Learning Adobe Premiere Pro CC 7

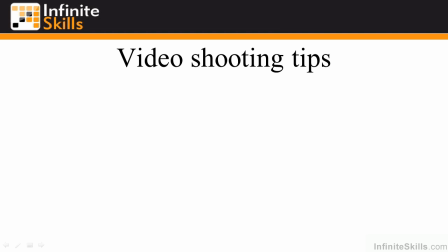(0:00)
I started shooting video a long time ago when I got my first TV news job in a small market. Not only was I the weekend anchor and a reporter, but I was also the shooter and the editor, and that's how things work in small markets. And I went through four more markets after that, and each step along the way I've worked with better and better shooters and learned a lot from them,
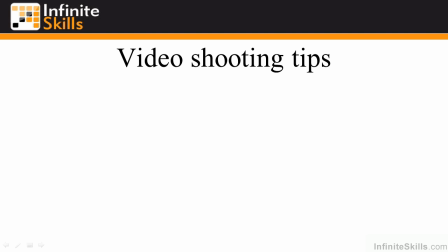(0:19)
plus learned from some network shooters who I worked with when I worked for CBS and NBC as well on some stories. So I want to pass along the tips that they passed along to me through the years. I've got this PowerPoint presentation that I'm going to give you, but I've also got a PDF that I provided for you.
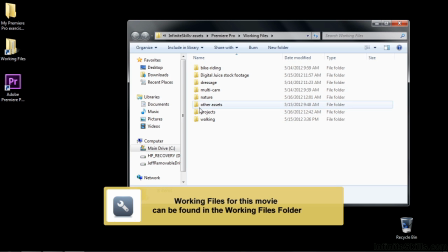(0:33)
Let me show that to you. Just go to your Working Files folder and then open up the other assets, and you'll see that there's this Sengstack Video Shooting Tips PDF. Let me open it up here.
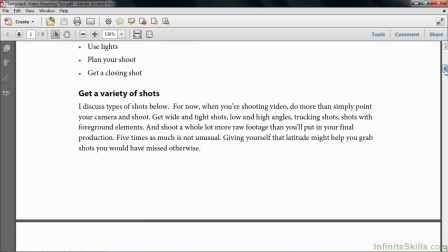(0:41)
And if you scroll through here, you're going to see some more detail about the things I'm going to explain in a couple minutes, and also some examples.
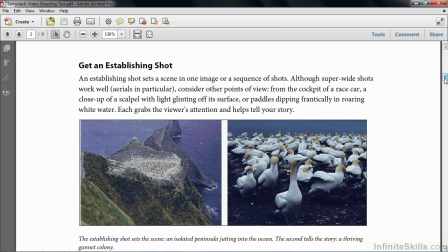(0:49)
So I'm going to refer to this as I go through this tutorial, and you can always open up this PDF and look at it on your own time.
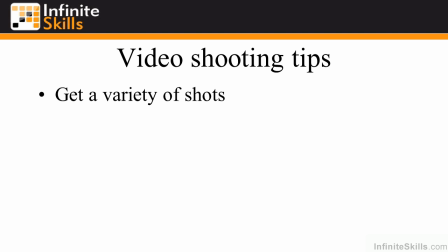(0:55)
So the first order of business is to get a variety of shots. variety is an editor's best friend and since you most likely will be the editor make sure that you are your own best friend it helps to have a variety of shots wide and tight high angle low angle things like that
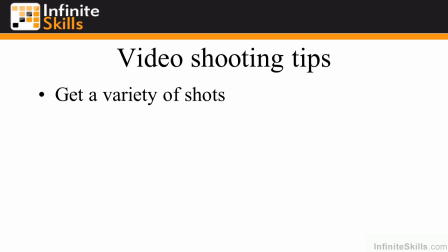(1:10)
that help you edit the story particularly when you're in a pinch and you need to go from one scene to the next you need that one shot to help you get from one scene to the next or you just don't have quite enough shots to fill the time allotted so make sure you get a full variety of shots get an establishing shot an establishing shot or a sequence of shots sets the story up.
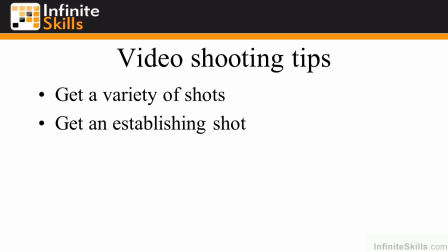(1:29)
It says, what is this story about? So for example, here inside the PDF, I've got these two shots.
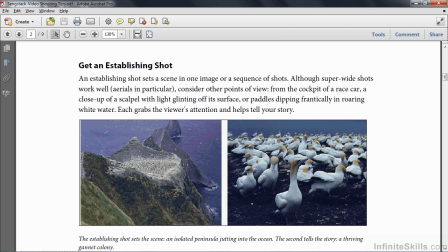(1:34)
The first one is the opening shot, and you might be kind of going, you know, what is that? But the next shot says, this is what it is. It's this Gannett colony. So you can see the first two shots set things up. Obviously, we're going to talk about these birds.
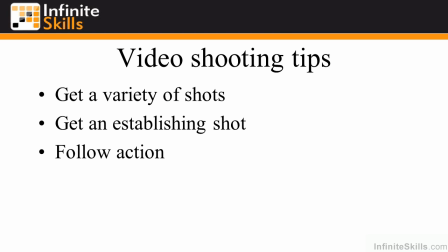(1:47)
Next order of business, follow action. That seems kind of obvious, but if something's going on in your viewfinder and it's moving left to right, right to left, up and down, make sure you follow it. And when you follow action, try to lead the action. Try to have some space in front of the action. It's more comfortable for your viewers when you do it that way. It's also easier to follow things if you leave a little space in front of it as it moves.
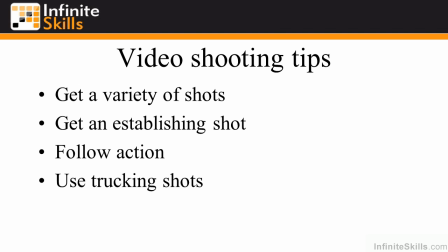(2:07)
Use trucking shots. That is, you know, don't just stand there. Move with the action if you can. So let's say you're following a baby crawling along a floor. Just get your camera down the floor level and just kind of move along with the baby, either from behind or in front or to the side, but just truck along with the baby.
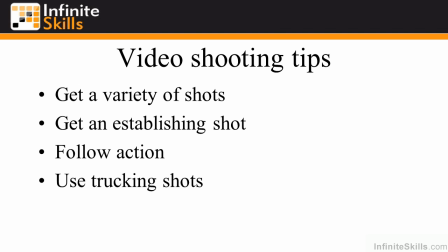(2:23)
These are sometimes called dolly shots or tracking shots, but anyway, just move your camera instead of just standing there stuck still. Find unusual angles. That is, you know, shoot from off your shoulder. Get the camcorder off your shoulder. That's normal and standard, and we're all used to seeing things from that angle. It's best if you kind of break things up a bit.
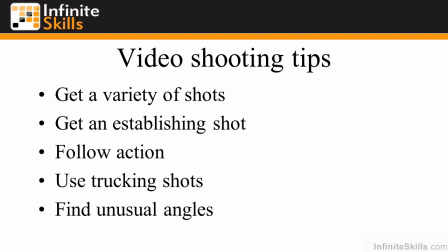(2:41)
Put your camera down low and shoot up, or get your camera at a high position and shoot down. Shoot through things. If you can see your subject off in the distance, but you can have some strong things in the foreground, do that because it makes it more interesting.
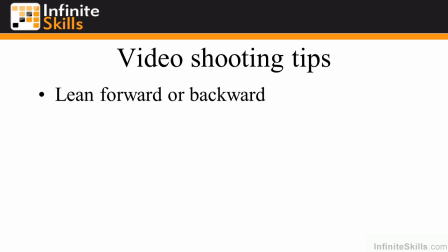(2:54)
Lean forward or backward. What I mean by this is instead of using your zoom lens and let's say six feet away from something, you can shoot that and then zoom in on it. Well, don't do that. Shoot from six feet away and then while you're shooting, lean into the subject matter.
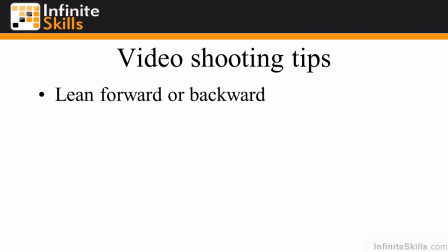(3:07)
It works kind of like a zoom, but it's much more effective and much more interesting. Or you can be, let's say, really tight on something and then lean way out. And that makes it more interesting too. You're revealing something when you lean back. It's just kind of a good way to shoot rather than relying on your zoom lens.
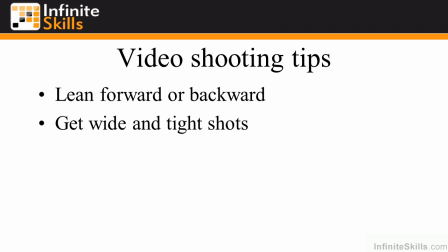(3:21)
Get wide and tight shots. We're so used to seeing things from our own perspective. Our eyes are kind of like medium angle lenses. Well, instead, make things more interesting by getting really wide shots and really tight shots. Let me just show you an example.
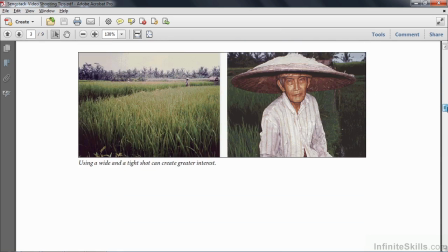(3:34)
Back here in the PDF, I got this guy down here in a field. Out there in the distance, you may kind of go, what's going on here? Just some guy off in the field with a hat on. But boom, you get in tight, and now it's pretty interesting. This guy is quite a character. And so you set things up with a wide shot, and then you make it more interesting by getting right up to the subject.
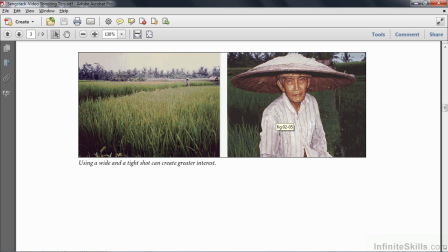(3:50)
Try to not use the zoom lens again. Try to walk right up to that subject and get the shot that way.
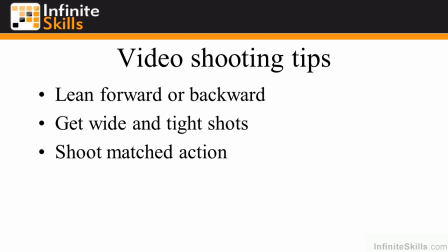(3:56)
Shoot what's called matched action. That's typically a tight and a wide shot, but where the things that are happening in the scene are exactly the same. You really need to get some cooperation from your subject when you're doing this, or it needs to be repeated action to do it that way.